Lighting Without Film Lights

Now, I wouldn't recommend using ceiling lights because they can be a little bit hard to control unless you have an adequate way to modify them using the methods we'll talk about later, or alternatively, you just want a blanket lighting setup that's going to be fairly high key.
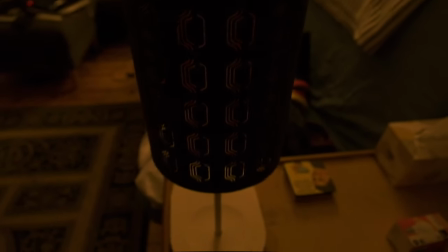Not quite recommended, but you can do it. So for today's exercise, I'm going to use a bedside lamp. It's got a beautiful bronze lampshade on it, but I don't want that.
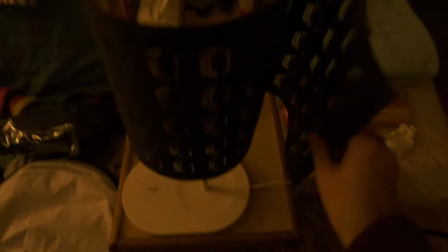I'm going to modify this how I would like, so I'm going to remove that.
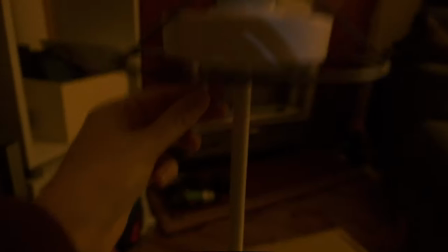It also is dimmable, but I'm gonna turn it up full brightness because I wanna show you what you can do without a dimmer. One thing to remember when working with practicals is the light globes that you're using are going to affect the quality of light so, so much. Try to stay away from LED lights unless they're of a really high quality and you've checked the color temperature. Color temperature in these sort of lights can vary greatly.
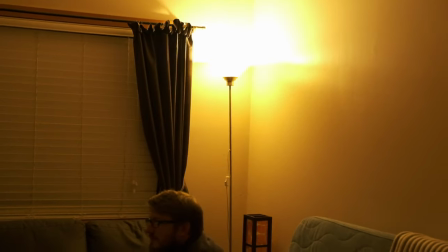As you can see in our reference shot here with our setup, that lamp that's in the background is super duper yellow, but we're gonna work with it. So we're not gonna use that light as our key. We're rather gonna use that to create a little bit of depth in our image. What I like to do is I like to head to the local hardware store and I have a look at the different light globes that are available.
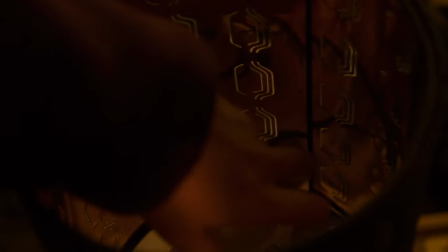I tend to look at halogen light globes and I get a couple of different wattages so that if the light is too bright,
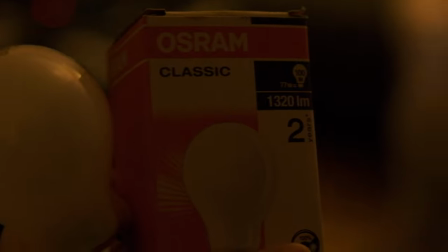I can replace it with another globe that is less bright. I'm gonna stick with the bulb that's actually already in this one. It's bright enough, I don't need anything brighter. But of course, without a shade, this is gonna be ugly, it's gonna spill everywhere.
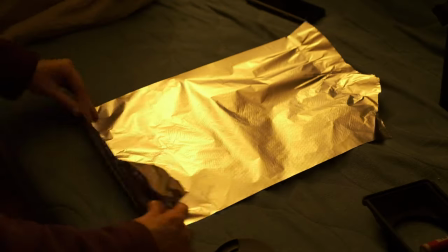So the first step is to control it, and for the sake of doing things with stuff around the house, I'm gonna use tin foil to do this.
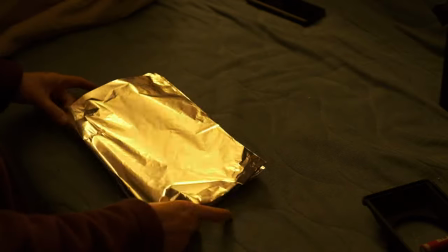So I made a little bit of a flag out of tin foil,
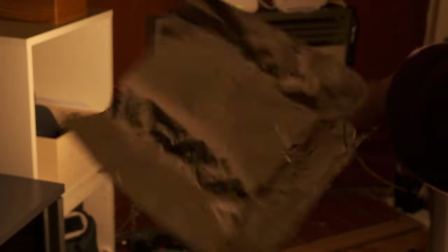and I popped that onto the back of the light to stop the spill from happening behind the light and reflect it a little bit forward.
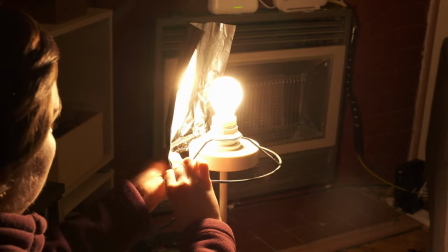Now, if we were in a professional setting, we'd probably use something like this, which is actually cine foil. It's a matte black tin foil, but very rigid. And you can use that to cut spill of lights, as well as shaping and modifying what you've got. Mine's all crinkled and used from a couple of years of usage, but it lasts a long time.
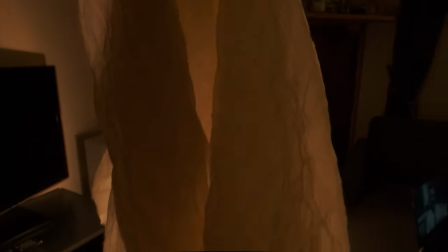Next up, we're gonna look at diffusion, and you don't need to diffuse, but I'm going to. I had a look at using unbleached muslin, which you've seen me use in the past, and it looked great,
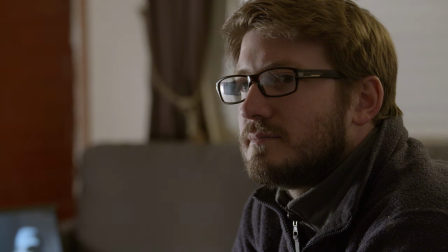but I didn't have an adequate and safe method of getting that on the light without it touching the globe. That's the thing with using household lights like this, especially halogen bulbs, they are going to get very hot. You don't wanna put anything directly on the light. So if you're doing anything like this, just be really cautious about how you handle those globes, what you put next to them, and how you handle them after they've been used.
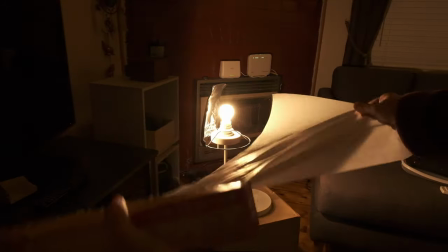So I moved on to baking paper, which is a little bit easier to use because it's gonna hold its shape, and I pegged it to the bottom of the shade frame.
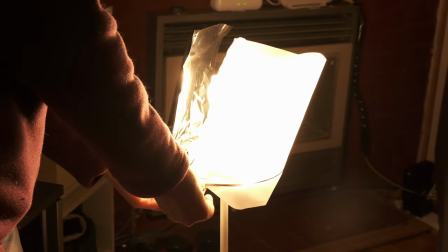It was able to stand upright and cover majority of what I needed. It looks great, but the last touch I wanted to do was to wrap the light around the face a little bit more. We are lighting the offside of the face here with our lighting setup, so I wanted to bring some more light into the shadowy part of the face.
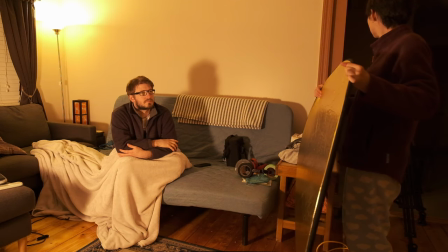So using a reflector on gold side to match that warm tone that we're going with, I played around with lighting up the other side of the face.
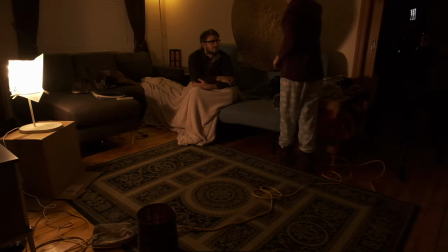It was looking okay, but Dustin came up with a really good idea about where to place it, and we decided to wrap it around the back.
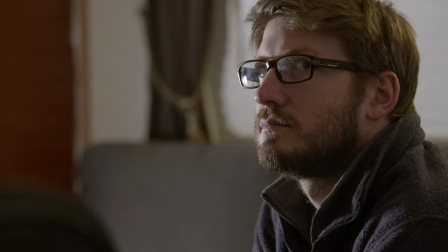So we placed the reflector behind Dustin, which in turn wrapped the light around towards his ear more and not just flat onto that side of his face. It created a little bit more shape, made it a little bit more moody. It looks great. So I'm real happy with the end results here.
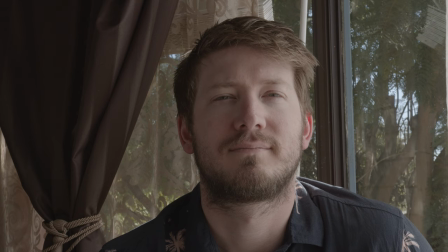They both look really nice.
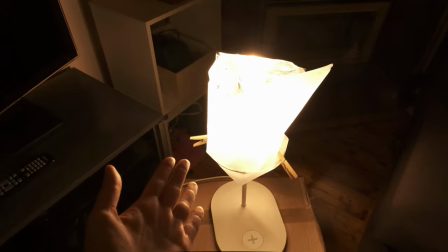It didn't take too much gear, but it did take a lot more thinking time to try and come up with the solutions when not having film lights. It was fun though. It was a good challenge. And if you're stuck, if you're in a bind and you don't have any film lights, you can do this sort of thing. But just because it can be done doesn't mean it should be done in professional circumstances. If you've got access to film lights, use them. If you've got access to the proper equipment, use it. But if you don't, if you're stuck at home and you just want to shoot something really quick and be creative, there are things you can do. These things aren't replacements for professional equipment, but it's a workaround if you don't have the professional equipment. Creative solutions to problems, if you will, which is pretty much what filmmaking is. Thank you very much for watching, everybody.